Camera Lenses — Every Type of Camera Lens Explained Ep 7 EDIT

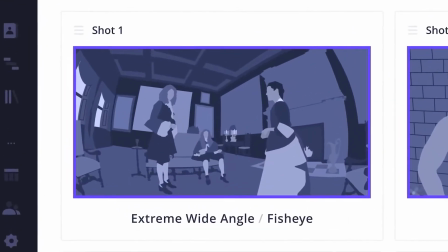(4:10)
The extreme wide-angle lens.
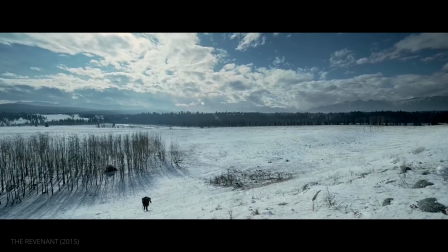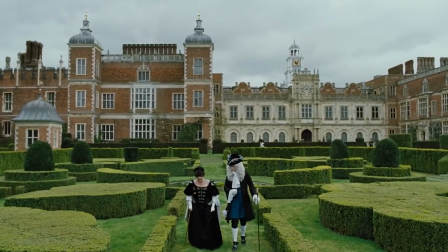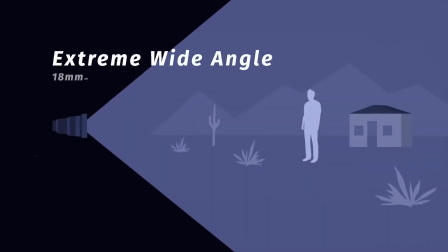(4:22)
Extreme wide-angle lenses range between 18mm to 24mm.
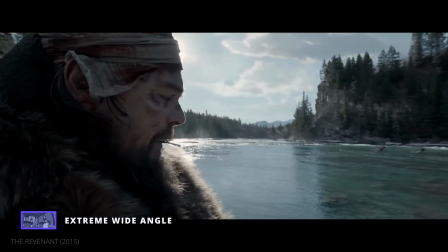(4:30)
Extreme wide-angle lenses can simultaneously capture close-ups and landscapes in one shot, like in The Revenant.
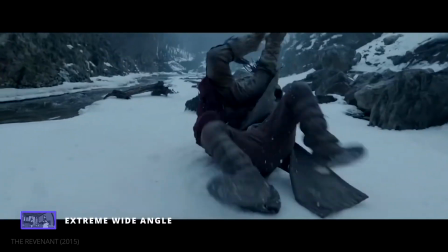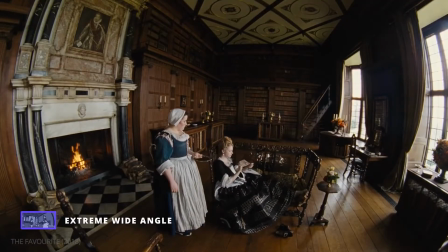(4:41)
Some lenses have distinct distortion and enter the category of fisheye lenses.
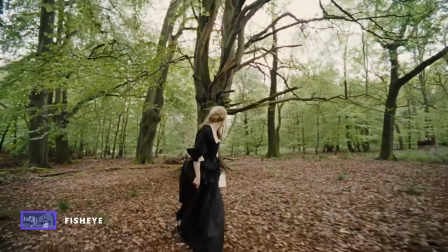(4:50)
This scene from The Favourite uses the unnatural perspective of the fisheye lens to underscore the absurdity of these characters.
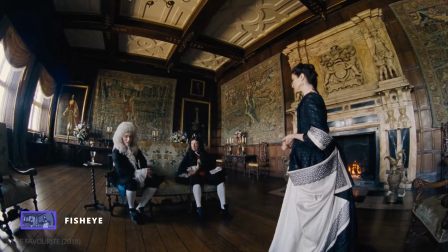(4:59) The Queen has decided, Harley. I disagree. A lot. I would like an audience with the Queen where I may state my case. Stage it to me. I love a comedy.
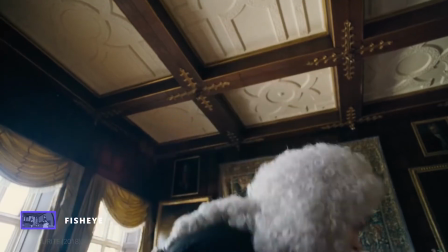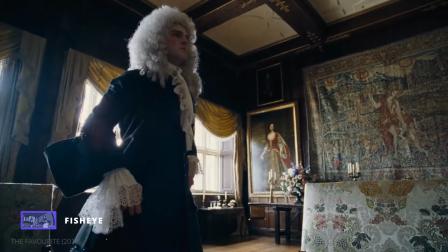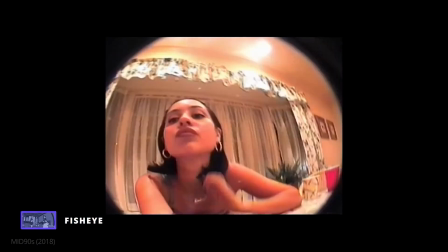(5:20)
Fisheye lenses also exaggerate facial features when used in close proximity.
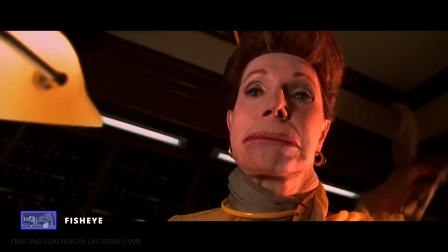(5:25) Get in.
Like in Fear and Loathing in Las Vegas, where a fisheye matches the character's distorted and drug-induced perspective.
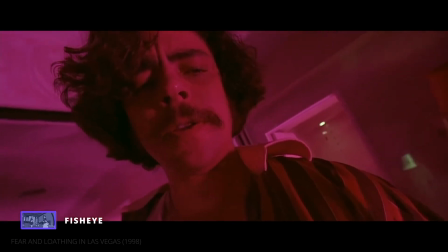(5:34) Look at your face. You're about to explode.
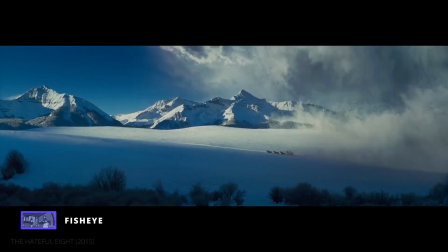(5:41)
But what if a filmmaker wants a wide angle of view without the noticeable distortion?
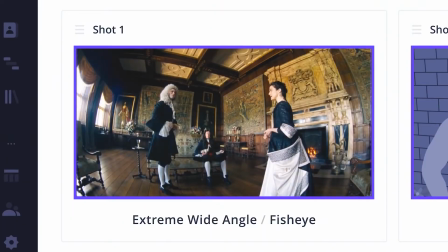(5:48)
They reach for our next lens, the wide-angle lens.
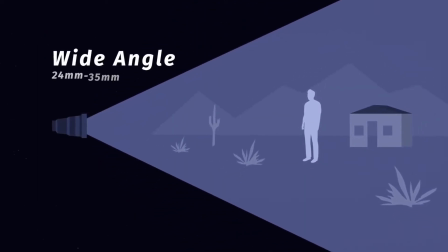(5:53)
Wide-angle lenses have a focal length between 24mm and 35mm.
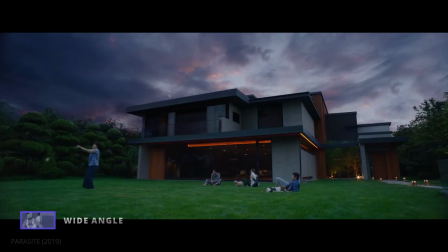(6:00)
This is great for capturing wide shots like this shot from Parasite.
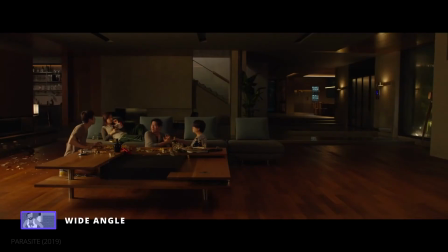(6:10)
Beyond affecting a shot's size, wide-angle lenses also accentuate movement,
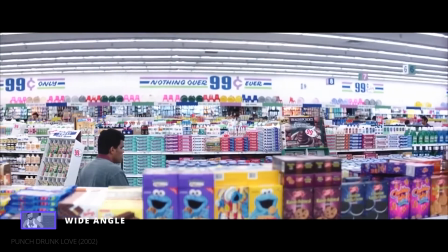(6:15)
which is great for trucking through grocery store aisles, as in Punch Drunk Love.
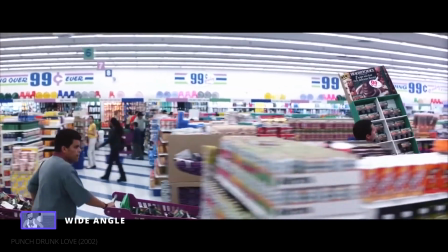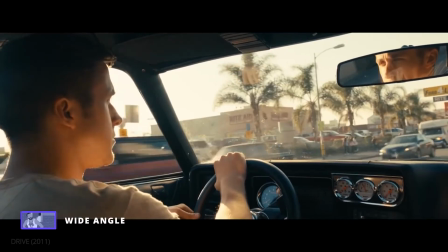(6:26)
When used in tight spaces, wide-angle lenses can create distance.
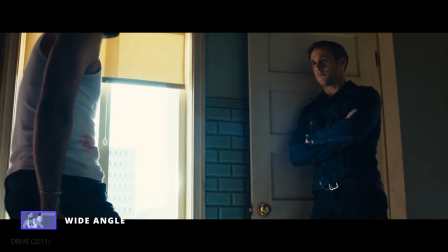(6:33) Who are they? You gonna go beat him up for me?
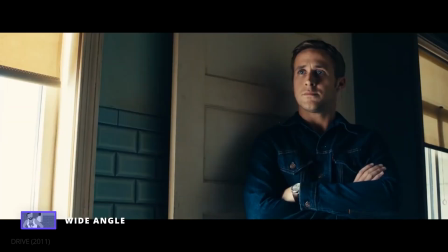(6:39) Nice stunt guy?
In this scene from Drive,
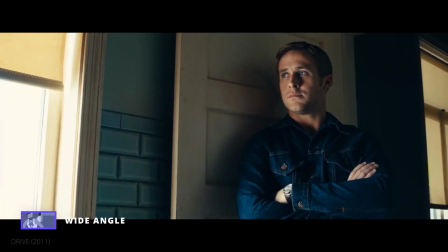(6:43)
cinematographer Newton Thomas Sigel uses a wide lens to make two characters feel far apart while also making the audience feel more present.
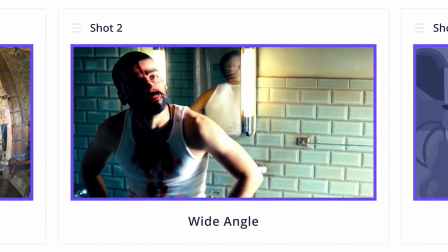(6:54)
Wide-angle lenses are great for influencing the audience's perspective, but they can also create a very stylized look.
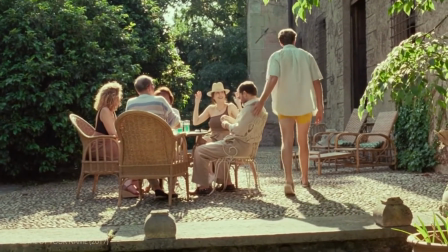(7:03)
If a DP wants a more natural look, they might use our next lens,
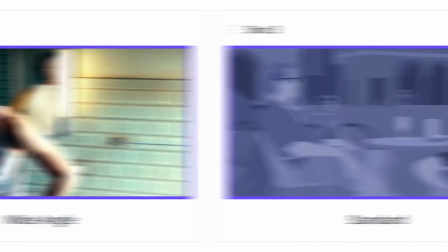(7:11)
the standard lens.
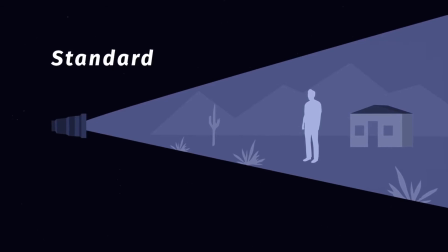(7:15)
Standard lenses, also called normal lenses, are lenses between 35mm to 50mm.
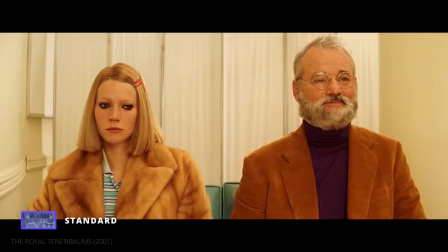(7:22)
The focal length of standard lenses are most similar to how the human eye sees the world.
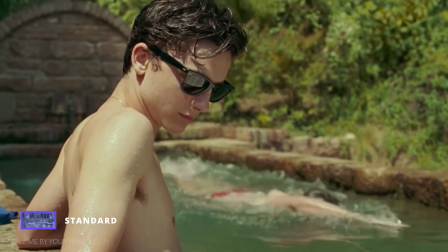(7:28)
This becomes the ideal choice when cinematographers want a grounded and natural presentation.
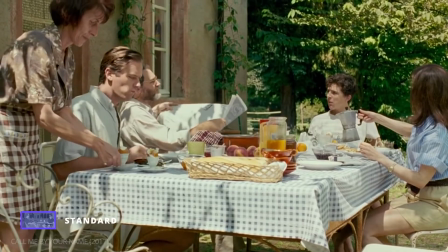(7:35)
For example, director Luca Guadagnino's film Call Me By Your Name was entirely shot on a 35mm lens for this reason.
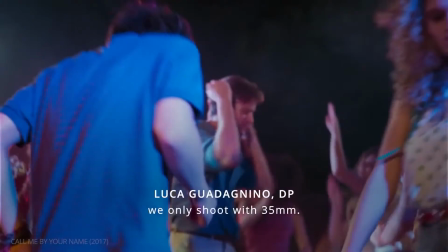(7:45)
Only one lens, we didn't choose any other lenses, we only shoot with 35mm. For me to get a sense of human eye and simplicity, I
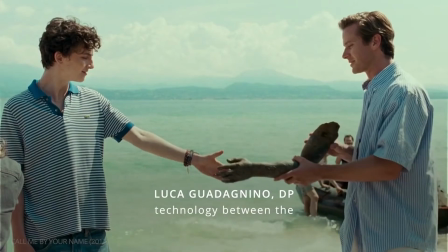(7:57)
wanted to be straightforward, I didn't want to create technology between the camera and the performance.
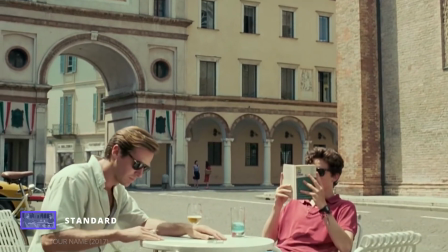(8:03) What does one do around here? Wait for the summer to end. Yeah?
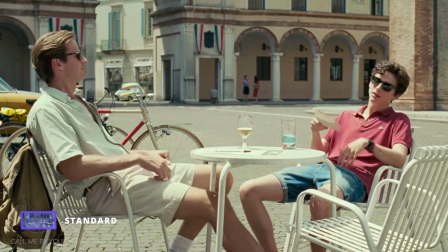(8:09) What do you do in the winter? Wait for summer to come? Well, we only come here for Christmas and some other vacations.
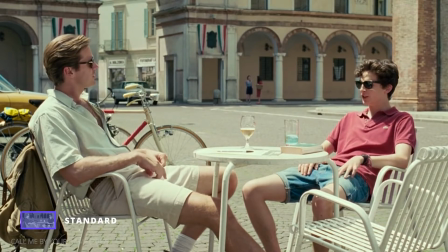(8:16) Christmas, I thought And Easter as well. I thought you were Jewish.
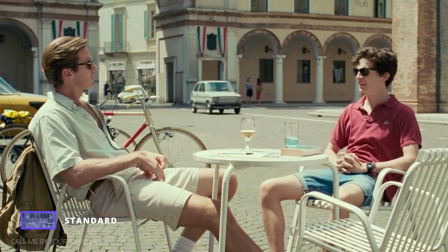(8:18) Well, we are Jewish, but also American, Italian, French, somewhat atypical combination.
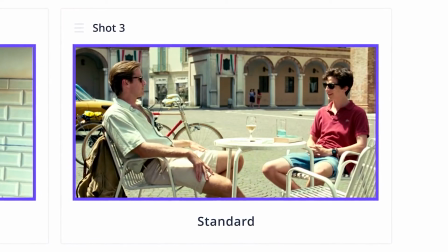(8:24)
A standard lens helps us feel like we're seeing with our own eyes, allowing us to feel present, in the moment, and part of the story.
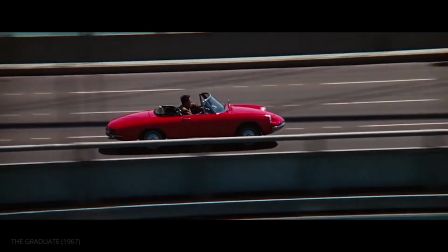(8:35)
It is the opposite effect of our next lens,
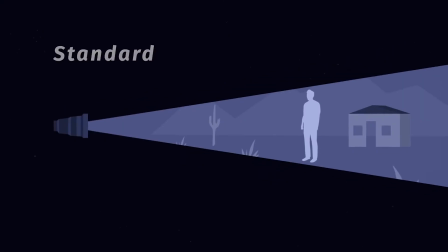(8:40)
the telephoto lens. A telephoto lens is any lens with a focal length of 70mm and up,
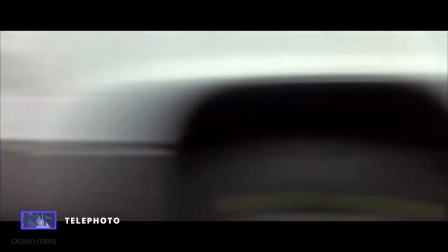(8:50)
often referred to as long lenses.
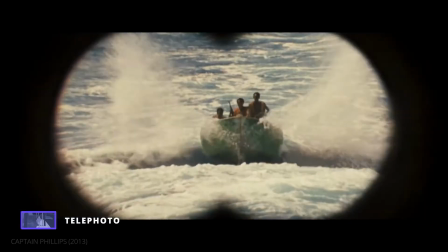(8:55)
Telephoto lenses are typically used for capturing distant subjects, making us feel like we are observing the scene from afar.
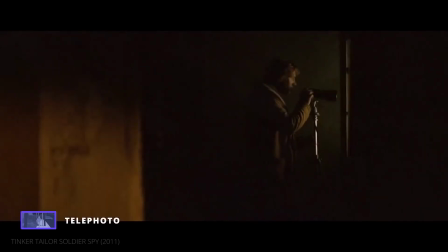(9:04)
Tinker Tailor Soldier Spy has surveillance at the core of its story, which motivates a shot like this.
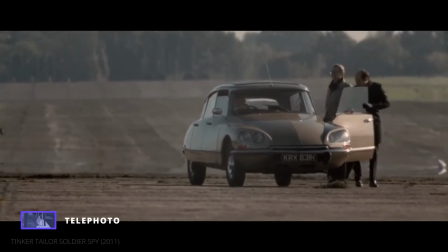(9:14)
The secrecy and voyeuristic qualities of this scene are perfectly communicated with the choice of a telephoto lens.
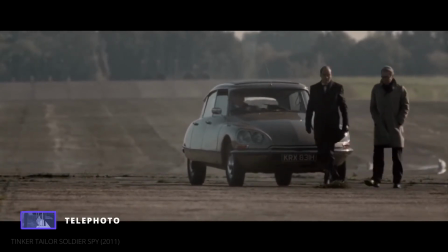(9:21) I want to talk about loyalty, Toby. Intelligence has been leaked, Toby.
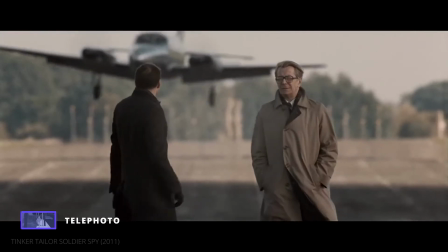(9:27) Someone's been taking files from the circus.
Unlike wide-angle lenses, telephoto lenses also compress space.
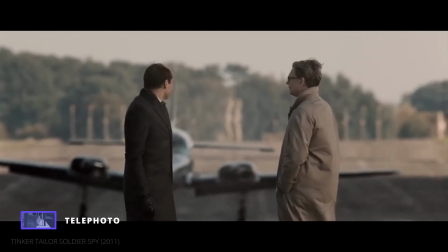(9:36) Things aren't always what they seem. George, you should know that.
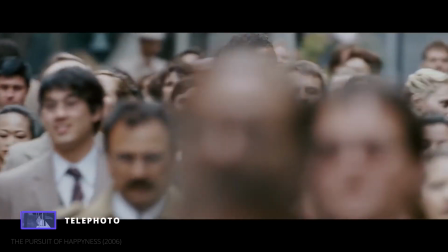(9:40)
This is great for isolating a character in a crowd, like in this shot from The Pursuit of Happiness.
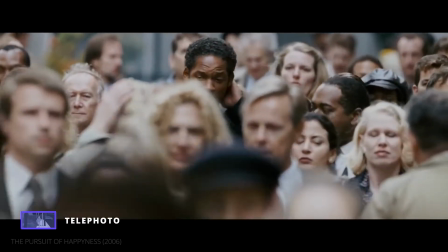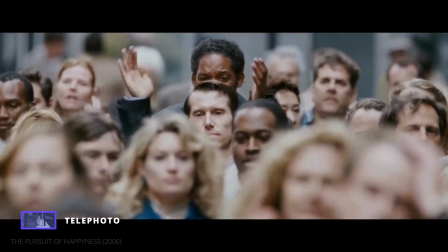(9:53)
Chris Gardner's cathartic moment is amplified and contrasted by the ambivalent crowd around him.
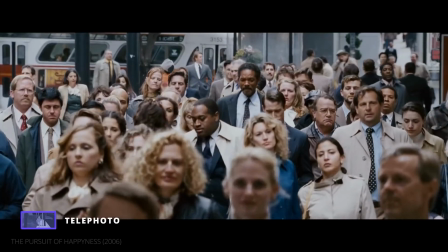(10:00)
while this scene uses a telephoto lens to capture a joyous moment.
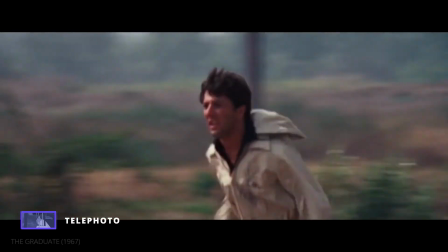(10:06)
The Graduate uses it to capture desperation.
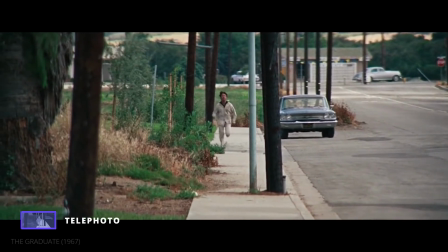(10:13)
In this scene, Ben is frantically running to stop Elaine's wedding.
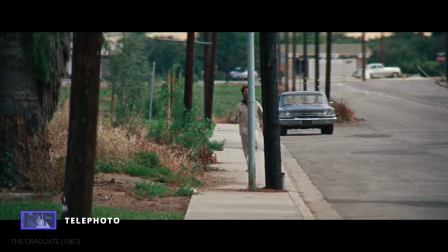(10:17)
The telephoto lens compresses the distance and flattens the space, making his running appear desperate and futile.
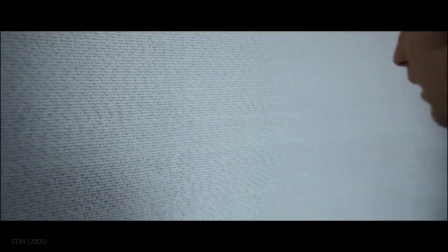(10:28)
While the last few lenses we've discussed are defined by their focal length, our next two lenses are defined by their focusing abilities.
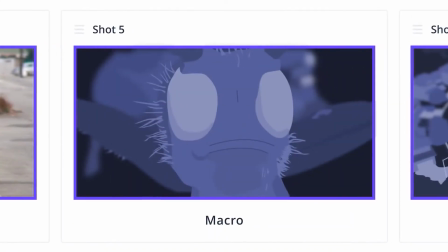(10:39)
Macro lenses.
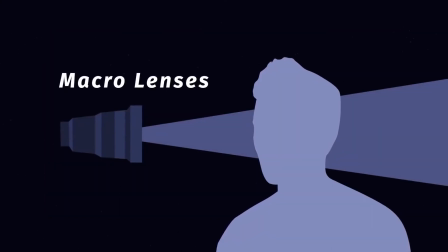(10:42)
Macro lenses, sometimes referred to as micro lenses, don't fall within a specific focal range like our previous sections.
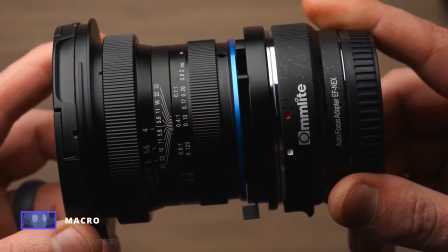(10:50)
For instance, you could have an extreme wide-angle macro lens with a focal length of 15 millimeters.
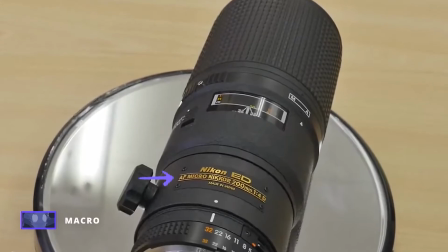(10:56)
Or you could have a telephoto macro lens with a focal length of 200 millimeters.
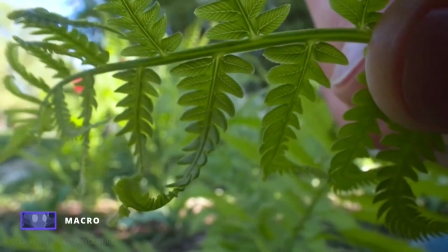(11:03)
Macro lenses are defined by their ability to capture extreme close-up shots with the sharpest detail.
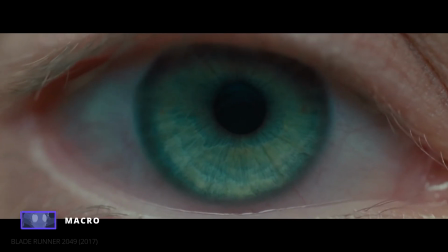(11:12)
This makes macro lenses perfect for extreme close-up shots.
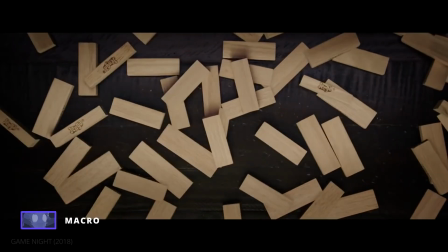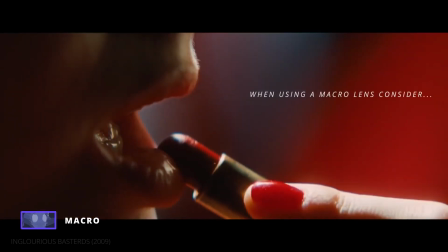(11:21)
When choosing macro lenses, there are two things that must be considered: magnification ratio and minimum focusing distance.
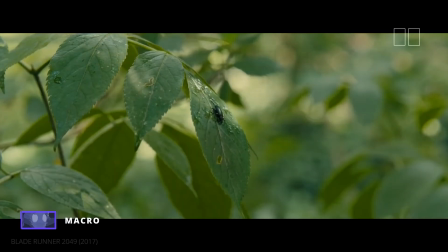(11:29)
Macro lenses have a 1:1 magnification ratio, meaning the size of the image captured is the same size as in real life.
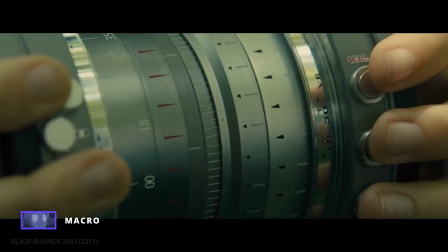(11:39)
Other macro lenses can have a 5:1 magnification ratio,
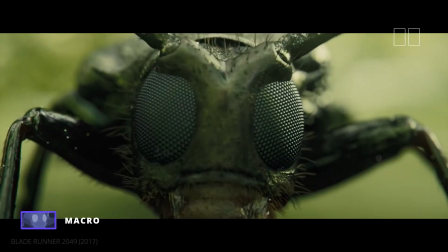(11:44)
meaning the size of the image captured is 5 times bigger than real life.
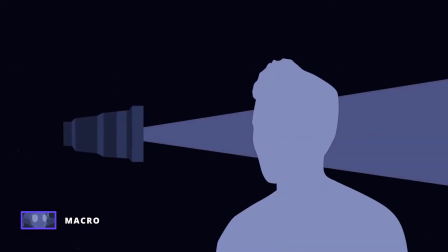(11:51)
In regards to minimum focusing distance, this is simply how close or how far you need to be to your subject to stay in focus.
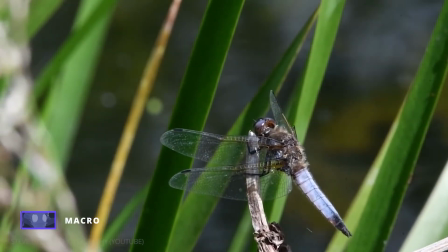(11:59)
If you're shooting distant subjects such as insects and don't want to cast shadows or scare them off, you'll want to use a macro lens with a longer focal length.
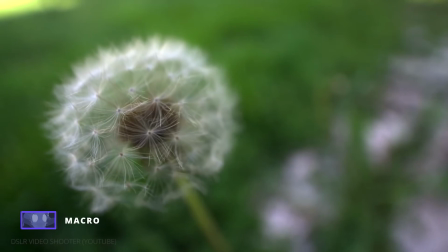(12:08)
If you're able to get up close and personal with your subject and want to include more of the background,
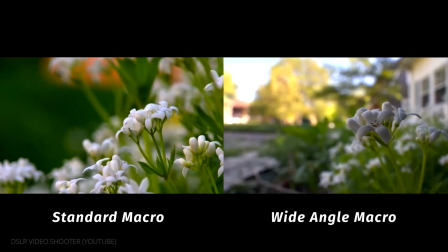(12:14)
you may opt for a macro lens with a shorter focal length.
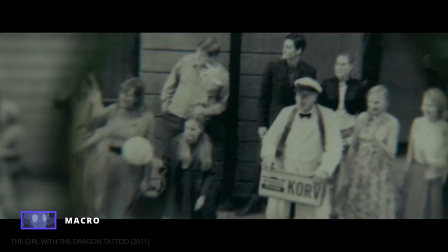(12:21)
The macro lens can often feel like a magnifying glass hovering over important plot details.